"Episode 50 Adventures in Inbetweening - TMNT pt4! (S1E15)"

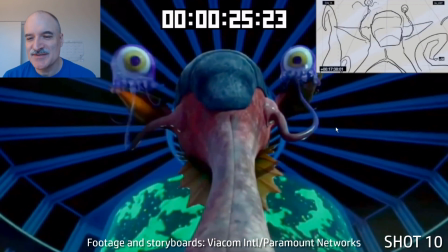[8:16]
Really, really gross monster. Just a combination of, I think, 12 different animals.
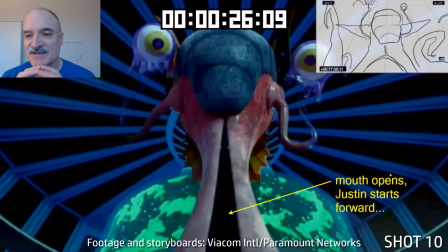[8:21]
And just as Justin's mouth opens here, that's going to be the catalyst for us to pull back with the camera.
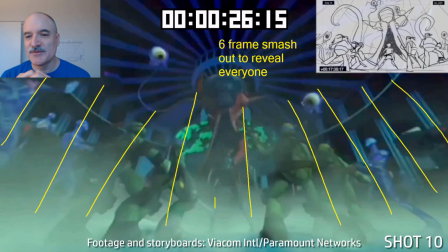[8:28]
6-frame smash out reveals everybody, all the turtles, all the Krang droids, extreme focal length.
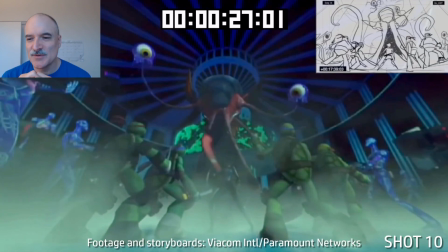[8:34]
I think we're about probably 18 focal length here, maybe as low as 16.
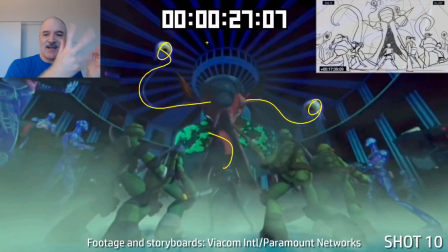[8:39]
Nice asymmetry we want to keep on those eyes. Keep that tongue overlapping and dragging, peeling shapes.
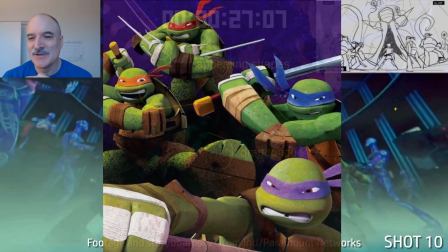[8:46]
That's just a general rule. Again, what we want to do is make everything appealing and entertaining.
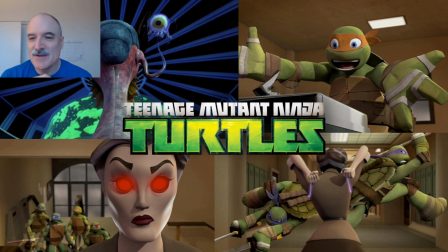[8:51]
And that's a real quick rundown of episode 115 of Teenage Mutant Ninja Turtles that I worked on.
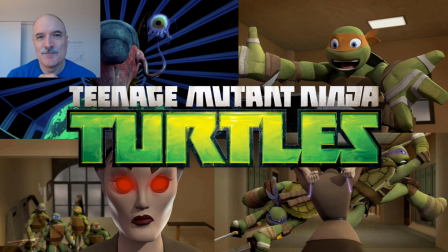[8:58]
Really great crew, fun times, good memories from this show. Thanks for checking it out, and I will see you next time.